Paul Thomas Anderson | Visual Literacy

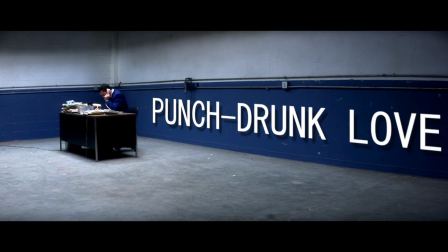[0:06]
This is the opening shot from Paul Thomas Anderson's film, Punchdrunk Love. From this single shot, what do you as the audience know about this character?
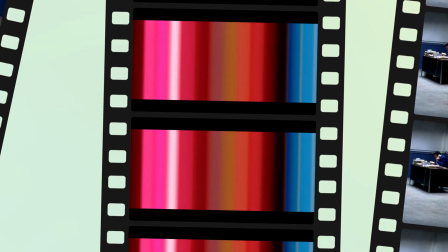[0:13]
How does this shot make you feel? Within every moment of a film, just beneath the surface, there's an underlying communication taking place between the director and the audience.
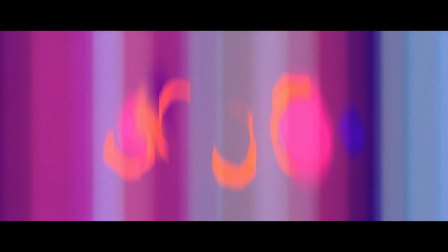[0:22]
Like all languages, film has its own inherent vocabulary, grammar, structure,
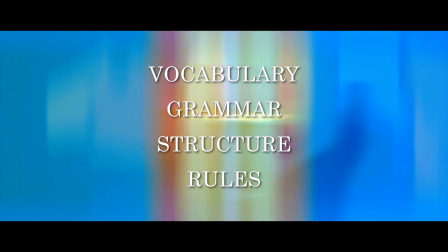[0:27]
and rules, which the director can manipulate in order to convey emotions and meaning to the audience.
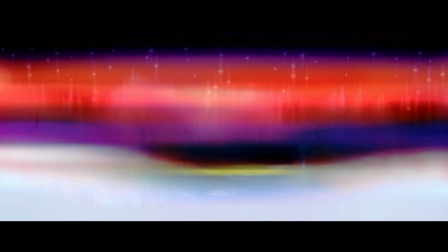[0:32]
This concept of language grounded in imagery is known as visual literacy,
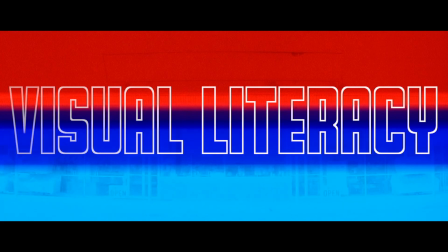[0:37]
and it's through this process that audiences are able to derive meaning from all images in the world. Here's Brian Kennedy, director of the Hood Museum of Art at Dartmouth College, explaining this concept. It's the ability to construct meaning from images. It's not a skill. It uses skills as a toolbox. It's a form of critical thinking that enhances your intellectual capacity.
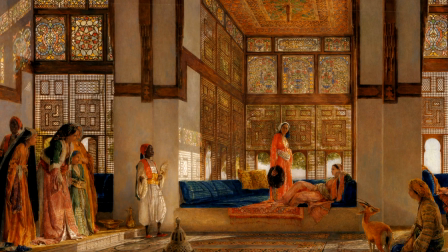[1:05]
There's a shallow, surface level of enjoyment to merely looking at a beautiful piece of art.
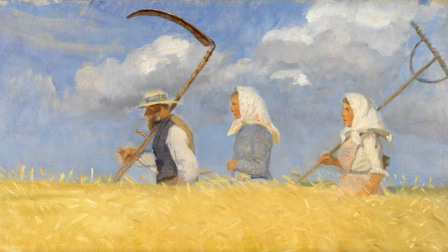[1:09]
The deeper, richer level of enjoyment only comes when the audience critically examines the artwork.
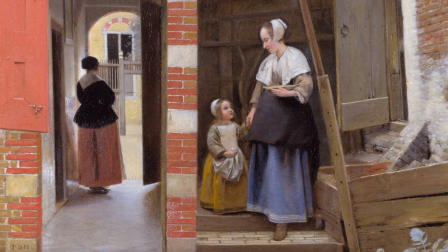[1:14]
Why did the artist choose a specific color, or a particular perspective? Through a number of varying elements, the artist is trying to convey a meaning to the audience.
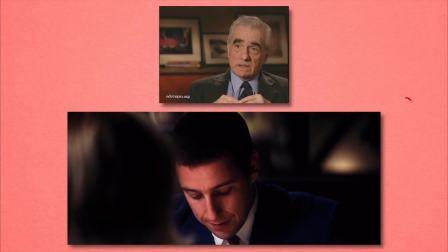[1:22]
But what is the artist trying to tell us? Here is Martin Scorsese discussing visual literacy and how it pertains to film.
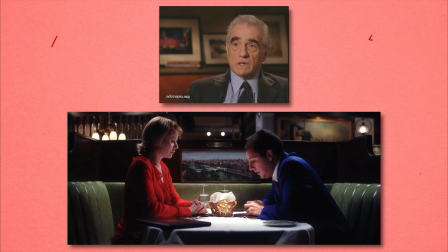[1:29]
You need to know how ideas and emotions are expressed through a visual form,
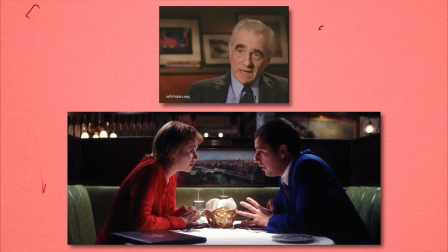[1:36]
but it still has the same rules, and it still has the same vocabulary, and it still has the same grammar.
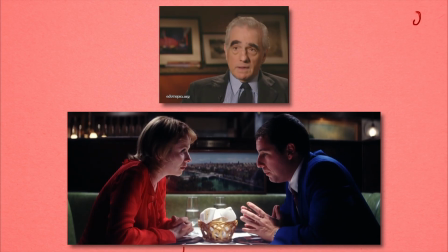[1:43]
And the grammar is panning left and right, tracking in or out, booming up and down,
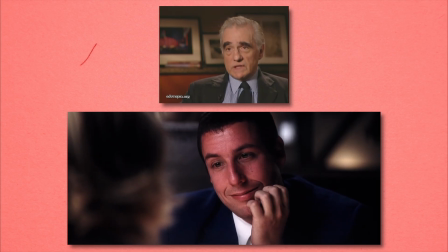[1:49]
intercutting a certain way, use of a close-up as opposed to a medium shot. What is a medium shot? What is a long shot? And how you use all these elements to make an emotional and psychological point to an audience.
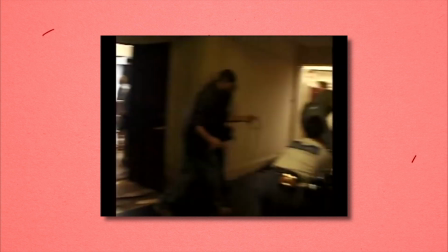[1:59]
The director, in collaboration with the actors, writer, composer, director of photography, and other crew members,
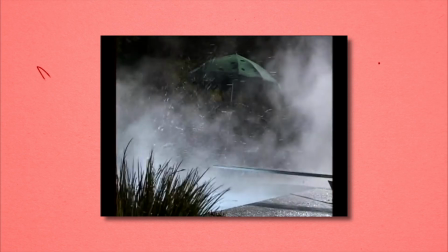[2:06]
has an arsenal of tools at their disposal, which they must harness in order to convey these emotions to the audience effectively.
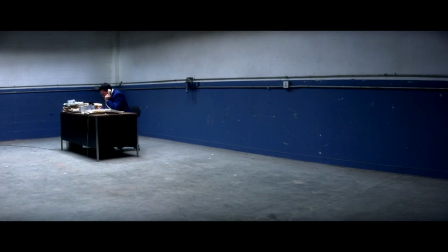[2:12]
Let's look at the first shot from Punchdrunk Love again, but this time, look beneath the surface to the language being communicated to us by the director. The character is not only shoved into the corner of the office building, but he is also shoved into the corner of the frame, making him seem isolated and alone.
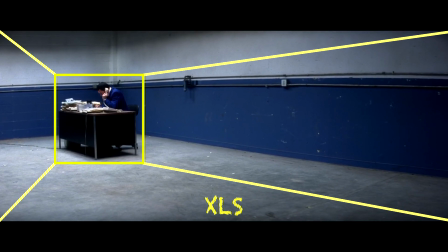[2:27]
He's shot from afar with a wide-angled lens, keeping the mostly empty frame in focus, which only enhances this isolation.
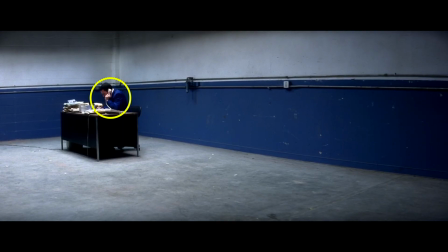[2:34]
Keeping him small in the frame and hunched over at his desk conveys a feeling of weakness. Perhaps not a physical weakness, but an emotional weakness. The lighting is dreary and bleeds into darkness on the edges of the frame, making it feel claustrophobic. The only vibrant color is blue, which blankets the image in an overwhelming sense of sadness.
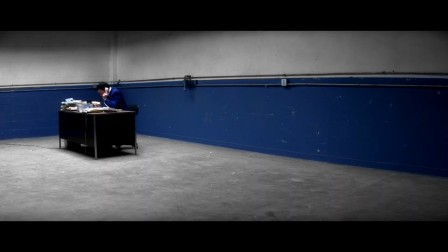[2:51]
Even our character is dressed in blue, almost making him disappear into the background, consumed by this sadness.
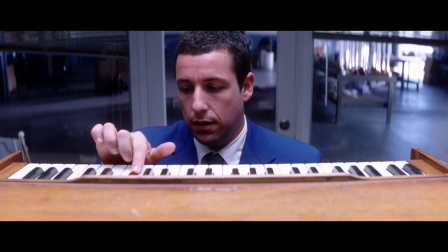[2:57]
Immediately, Paul Thomas Anderson is speaking to the audience through his deliberate choices of framing, lighting, and colors, giving us information even before a single word is spoken.
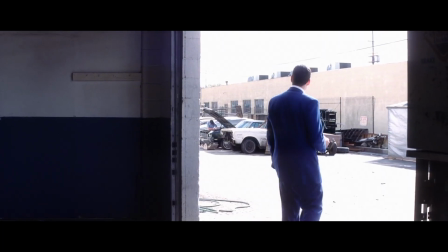[3:06]
Now that we've been given a glimpse at the underlying communication at work in all films, let's examine a scene later on in Punchdrunk Love,
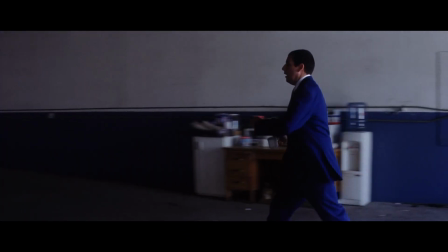[3:12]
and examine how Paul Thomas Anderson effectively harnesses this cinematic language to convey his protagonist's social anxiety.
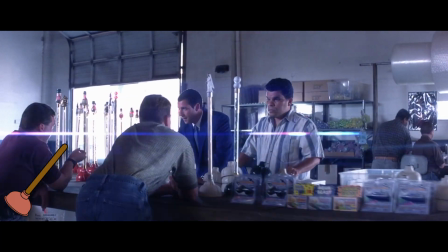[3:20]
First, a little context. Barry Egan is a single man who owns a company that sells themed toilet plungers.
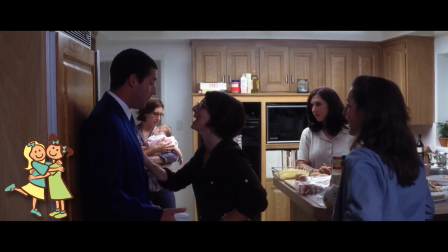[3:25]
He's emotionally fragile due to his 7 overbearing sisters who ridiculed and emotionally abused him his entire life.
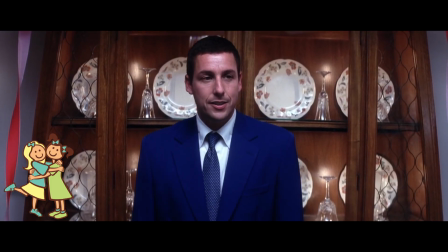[3:31]
And because of this, he has a difficult time opening up to others and processing his emotions, sometimes violently fluctuating between rage and depression.
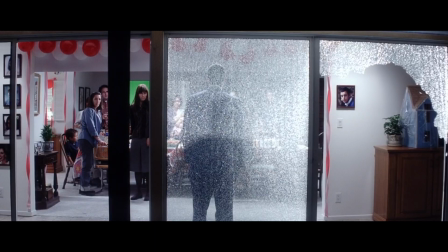[3:40] What the fuck is your problem? Fucking retard, Barry!
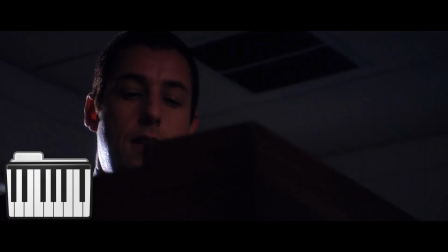[3:45]
But when he finds a harmonium dumped outside his office, he finds an avenue to begin channeling his emotions, almost like an adult security blanket.
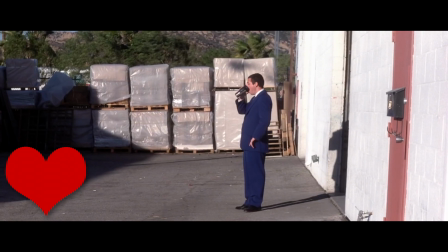[3:52]
Too embarrassed and shy to approach the girl one of his sisters is trying to set him up with, Barry, in his loneliness, turns to a phone sex line.
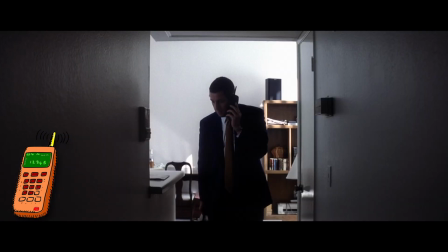[3:59]
Not out of lust, but just so he can have some company. Unfortunately, the next morning, the phone sex line extorts Barry for money.
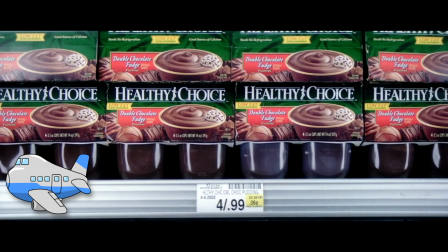[4:06]
Oh, and there's pudding.
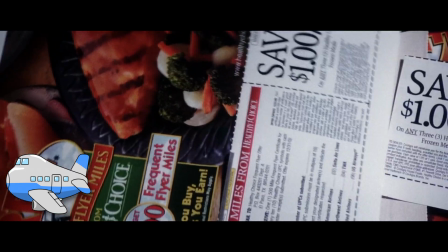[4:08]
Lots of pudding, which Barry purchases in order to take advantage of a marketing ploy for airline miles, so that he can fly away from everything.
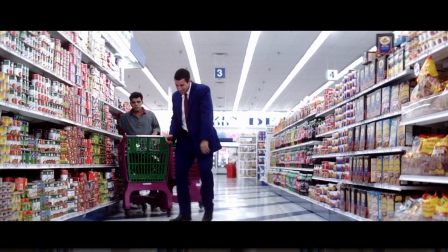[4:15]
It's a really weird movie. Now, back to the scene with Barry at his work.
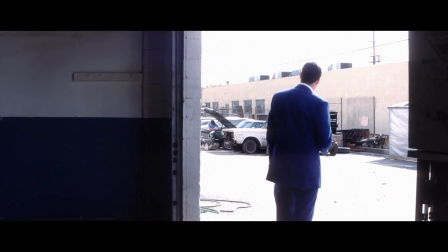[4:21]
The first thing that initially stands out is the incredibly unique score from composer Jon Brion.
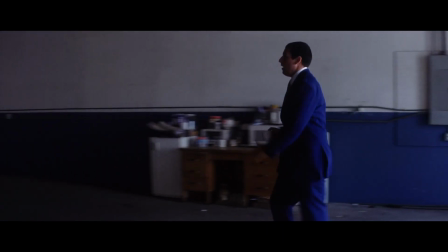[4:26]
Instead of something melodic and orchestral, Jon Brion creates a percussive landscape with seemingly disconnected instruments and sounds layered on top of one another.
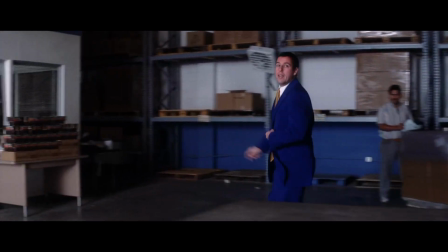[4:34]
And this percussive sound is perhaps best epitomized in the song Hands and Feet, which plays throughout this scene. And what I do is I do a track of treated piano, do another track of treated piano. I think maybe did 5 or 6 which are layered on top of each other. There's the sound of duct tape opening up in the score, not just because I remembered our conversation and that he was putting that in the movie.
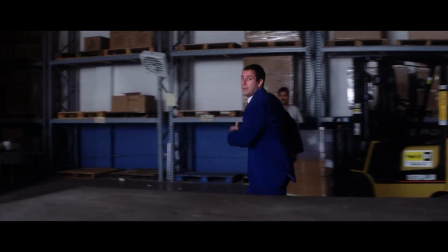[4:58]
And then I went over to the drums in the room and sort of played percussion ensemble.
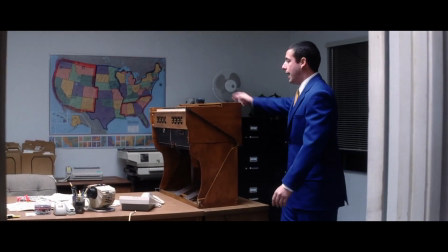[5:02]
The layered dissonance from multiple instruments creates this almost maddening sound, and this perfectly parallels the aspects of Barry's life, which are about to collide.
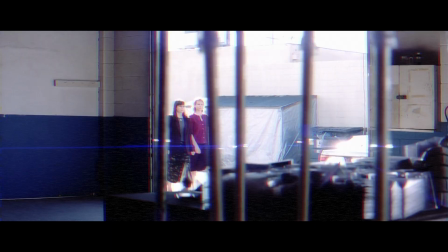[5:11]
And just like the music with its layers of disconnected elements, Anderson also gives us quick visual glimpses of this as he frames his plungers on top of his sister and Lena.
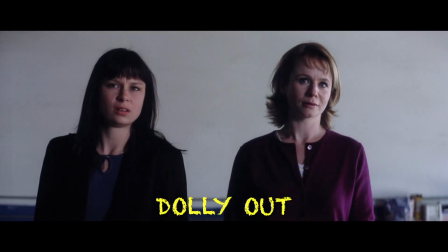[5:20]
They're all crashing into one another. Anderson moves the camera like another character in the story, adding to the frantic pace of the scene.
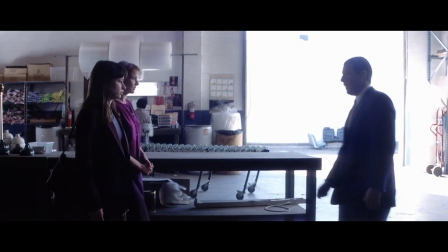[5:28]
We're constantly reminded of the disconnected elements crashing into one another.
Hi. Do you remember me?
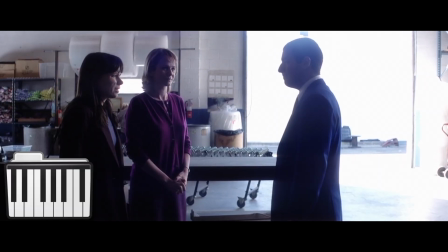[5:33] I left my car yesterday. Yes, I do. What is that? Are you learning to play the piano? Lance! Yeah?
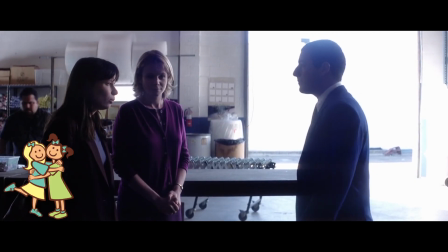[5:38] Remember, we have to call that guy in Toledo. You don't want to come eat with us? Oh, man, I do.
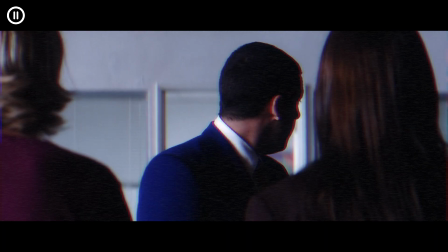[5:44] What's all that pudding?
During this exchange, Barry is framed in front of the open garage door.
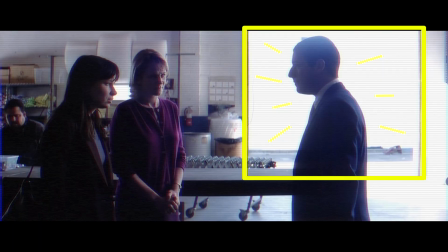[5:50]
The harsh light blares down on him like a spotlight, as he's uncomfortably put on the spot by his sister.
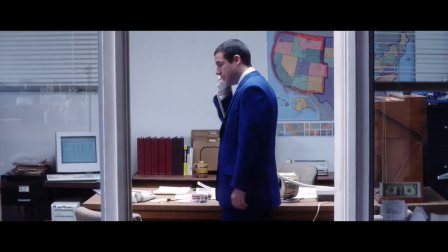[5:55] You canceled your credit card. I need you not to cancel your credit card, and I need you to up your limit.
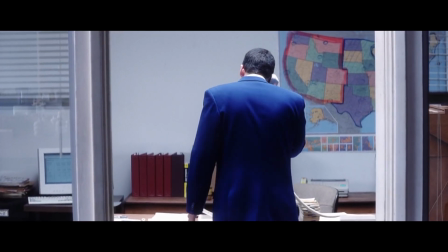[6:00]
When the sex line tracks him down to his office, Barry is staged with his back to the frame and hunched over.
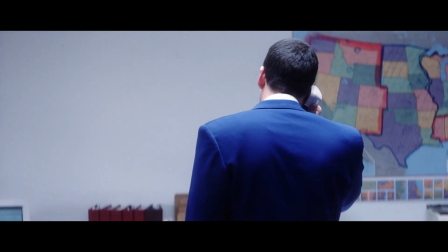[6:05]
It conveys a feeling of shame and embarrassment as Barry tries to hide what he's done from Lena and his sister, while also, in a way, hiding it from the audience.
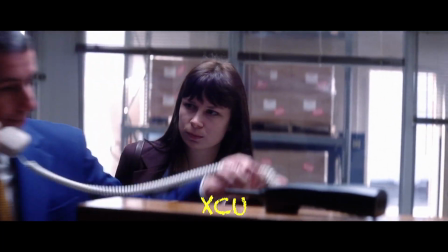[6:12]
Anderson uses a close-up when Barry's sister approaches him, making Barry seem like a cornered animal.
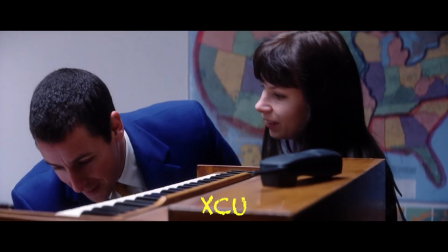[6:17]
The close-up takes what should be an intimate relationship between a brother and sister, and instead makes it feel claustrophobic and almost threatening.
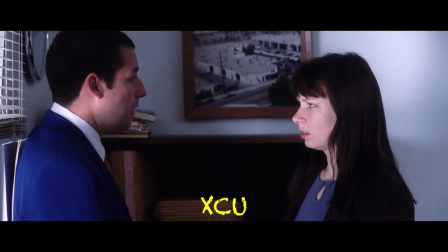[6:24]
Barry can barely look at her in the eye as he retreats to the corner while she relentlessly badgers him with questions.
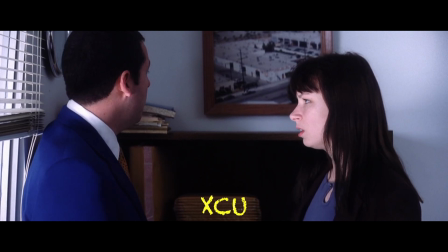[6:30] Barry, did you ask Walter to get you a shrink? What's the matter with you? Are you okay? He is lying.
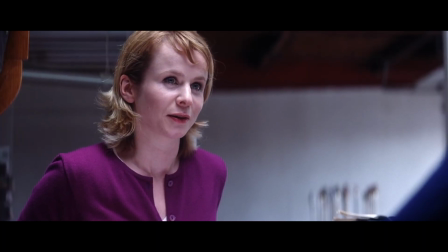[6:38]
When Lena comes into the office, the threat of the sex line hangs over the conversation.
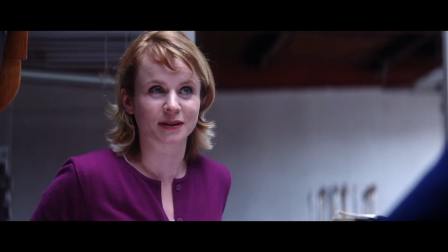[6:43]
At one point, the ringing phone is framed on top of Barry, That must be nice.
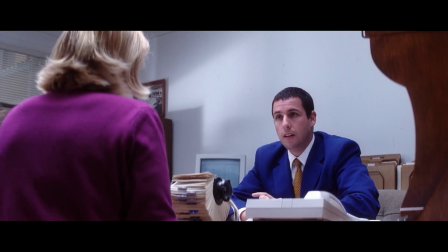[6:47]
That must be really... almost weighing down on him and his mind.
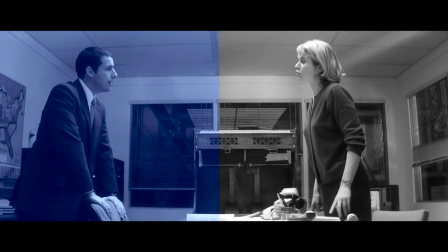[6:52]
Just as Barry is consistently dressed in his blue suit, which I previously established conveys sadness and loneliness,
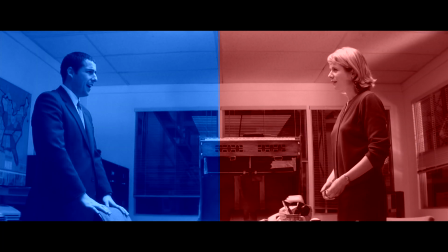[6:57]
Lena is also consistently dressed in variations of red, which represents passion and love.
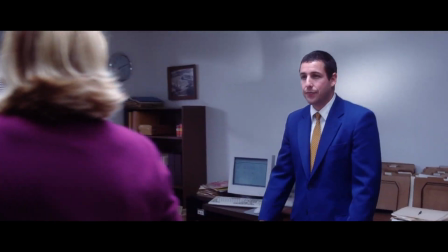[7:02]
When the sister storms back into the office, there's one shot where we see all these disconnected elements crammed into the frame,
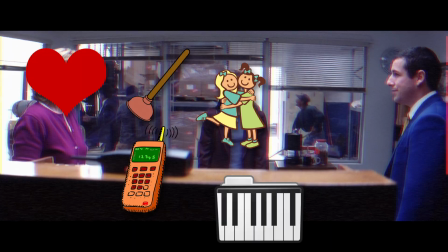[7:10]
just as they are in Barry's mind, creating this growing anxiety. At this point, Barry is narrowly holding it together.
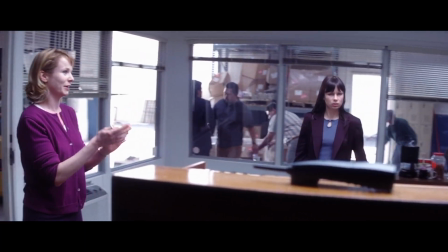[7:16]
He doesn't even react when items in his life literally come crashing down around him. His mind and emotions are completely jumbled.
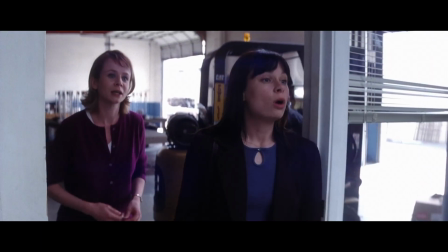[7:22]
He's unable to effectively process them, which is why at the end, he clings to his only source of security, his harmonium.
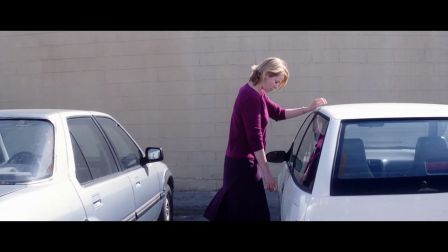[7:28]
And just when we think the scene is over, the music plays on, signifying the continuation of the scene and Barry's anxiety.
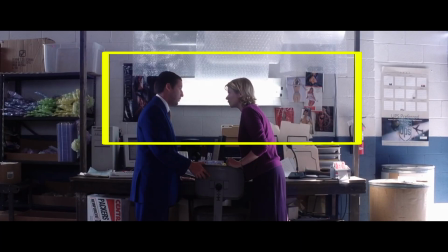[7:35]
As Lena gives Barry her number, there are pictures of scantily dressed women on the wall, boxing the two of them in, foreshadowing the looming conflict with the sex line.
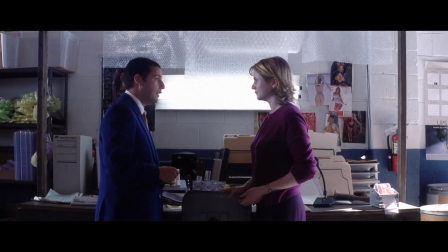[7:43]
Only after he gets Lena's phone number does his mind finally calm and the music finally quiets.
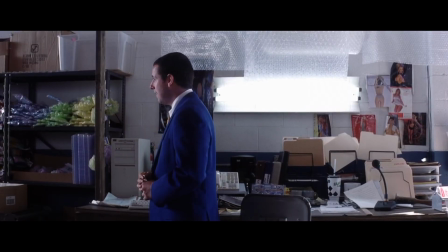[7:48]
And just when we think that all the elements of Barry's life have separated into their rightful places, the ominous threat from the sex line punctuates the scene, leaving a bitter taste in our mouths.
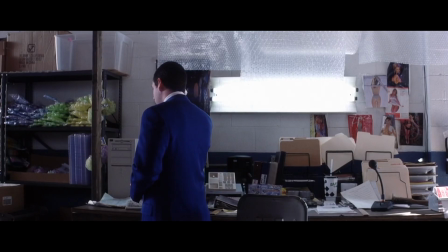[7:58] This is Barry. You just made a fucking war for yourself that you can't afford.
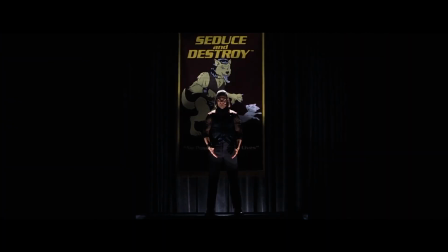[8:03]
This is just one scene from one movie throughout the history of film, but this is the type of creative process that goes into every aspect of filmmaking.
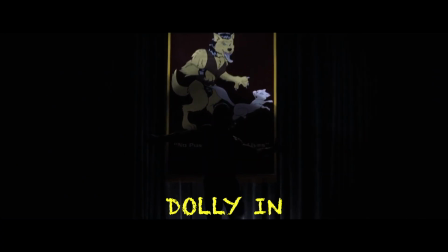[8:10]
It may seem tedious, but it's this type of thinking that separates forgettable,
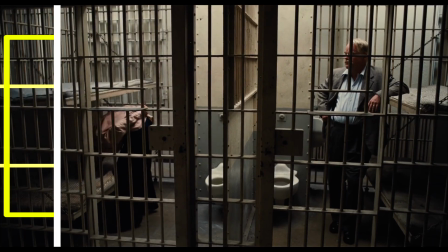[8:14]
surface layer films from timeless pieces of art, which require multiple viewings and critical thinking.
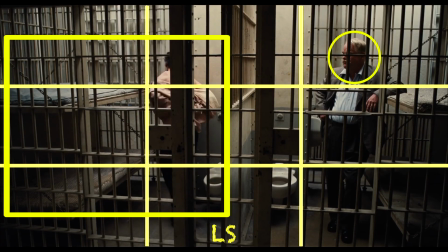[8:19]
Like any language, visual literacy must be learned through practice and training.